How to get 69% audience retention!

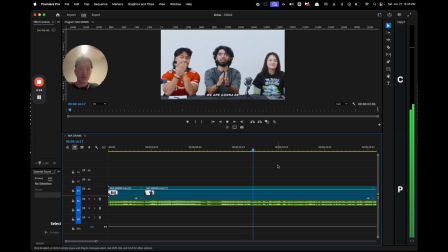254s Ladies and gentlemen, welcome back to another video, and today we are going to be playing Guess the Fighter with Mia Graw.
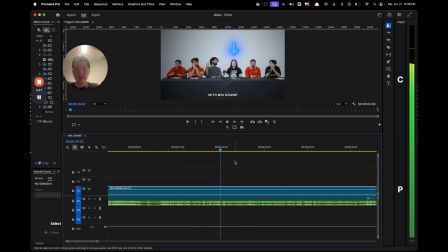264s We're going to be playing Guess the Fighter with Mia Graw. With Mia Graw.
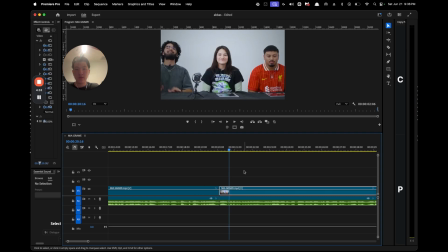270s With Mia Graw. Graw.
I think it'd be better here, because I don't know who Mia Grav is, no offense. I don't know if she's really famous or anything. But I think it'd be better if we put a clip of them actually showing who Mia Grav is.
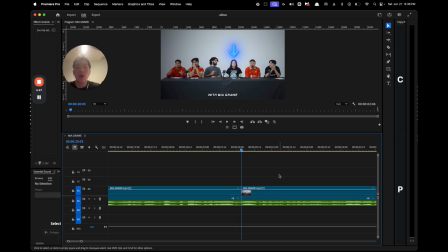284s
A lot of people don't know Mia Grav. I don't know who this is. Even if Conor McGregor was here, I think it'd be better just to show who Conor McGregor is, like a real fighter picture of her fighting, just so that it's instant credibility of who this person is. Graw.
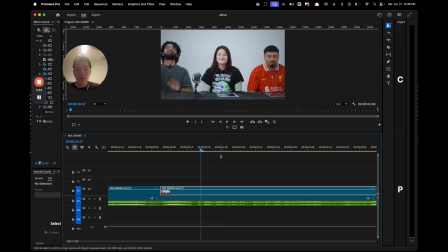297s
Also, I'm not a big fan of this zoom shot. I think we should just keep it wide shot. Or Graw. and then we can go to a different wide shot on the other side maybe. So that it's not like, because I don't know if this is being cut from wide shot and then you remove the gap. So that's why you switch to this zoom up.
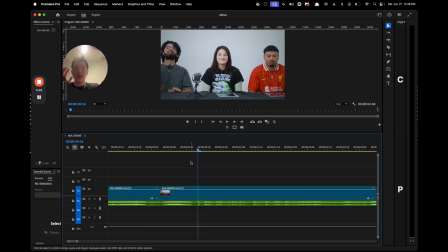316s
If that's the case, then if you have two wide shots, it's better to have the wide shot on the side and then use on the side. And then they when they start like, clapping, it switches to a different wide shot. If that's not the case, if you don't have two wide shots, it's better to do like a single shot of you, Abbas, speaking.
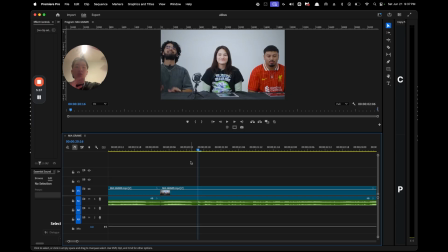334s
This is Mia Grav. And then goes to a wide shot of y'all celebrating, or clapping.
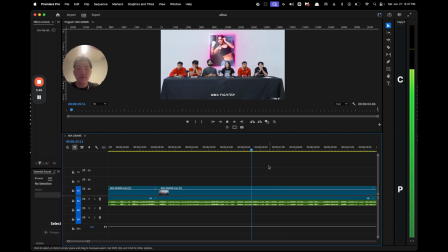343s Mia right here is a pro MMA fighter with a record undefeated 3-0. A pro MMA fighter with a record undefeated 3-0.
I think this is still fine if we show
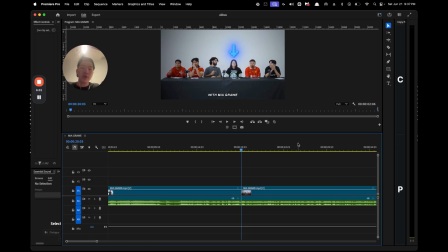358s
because what people will think, or the viewers, you're probably thinking, but we show the credibility here, so it's not a big deal to add the credibility here. But it's like we need to show it as quick as possible because I don't know who this is. I think it'd be better, Abbas, if you in the shoot next time, you show credibility, and we have
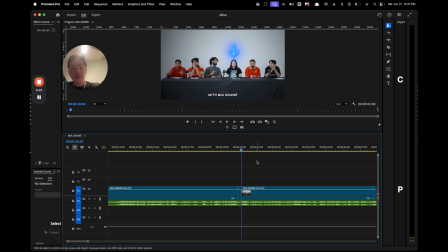378s
undefeated kickboxing champion Mia Grav. Woo! Instead of we have Mia Grav, So it's just better to do pre-production wise. It's something that you have to keep in mind. If you don't know, if you don't have the thing, or if you didn't do it, it's completely fine.
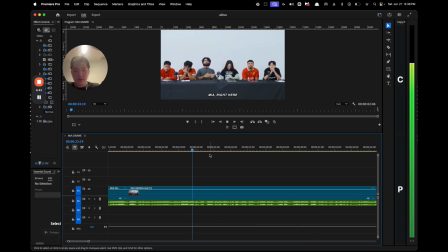397s
I think it'd be better if...
Do you think undefeated MMA here is a Mia right here is a pro MMA fighter with a Mia right here is a pro MMA fighter with a record undefeated 3-0.
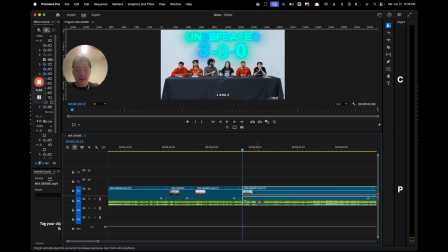413s Do you think?
I think it'd be better if you did this. So we move this here and here.
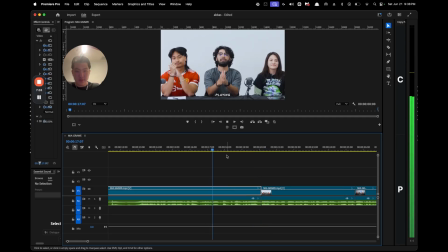419s
So.
Mia right, the fighter with Mia. Mia right here could be playing Guess the Fighter with Mia. Yo, and today we are gonna be playing Guess the Fighter with Mia. Mia right here, the fighter with
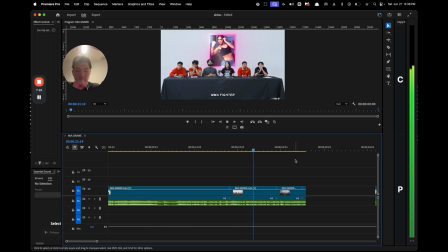437s Mia right here is a pro MMA fighter with a record undefeated 3-0.
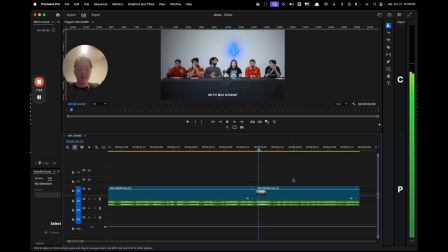443s Graw.
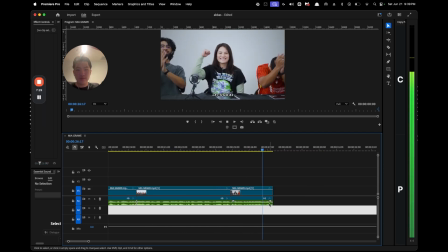446s 3-0.
So there's a reason, it just gets straight to the point.
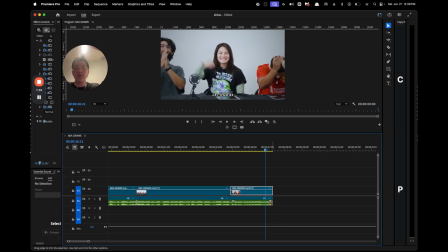452s
There was too much clogging up that we could just cut to the point of Mia Grav is a professional fighter, and that's why she's here to judge.
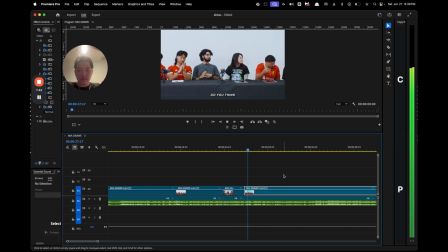458s
Boom, done. That's the whole point. Boom.
All right. Do you think you are going to be able to figure out the mole here today based off of what they say? I think I am. I'm pretty confident. Okay. Are you guys confident? Yeah, you know what I mean? I said. Are you guys confident? Yeah, you know.
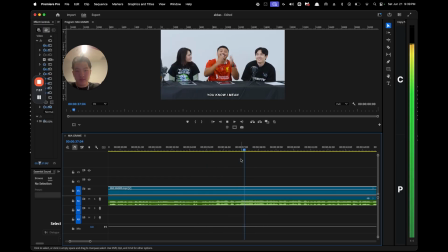476s Guys confident? Yeah, you know. Confident. Yeah, you know what I mean? I said. The way this game works is we are going to have 5 participants. I said. The way this game.
Let me rewatch.
You are going to be able to figure out the mole here today based off of what they say. I think I am. I'm pretty confident.
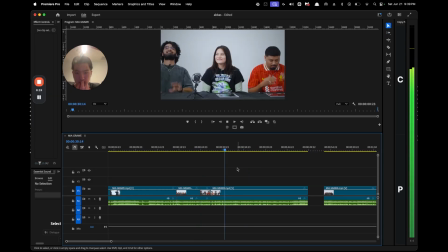497s Pro MMA Mia Graw. Mia right here.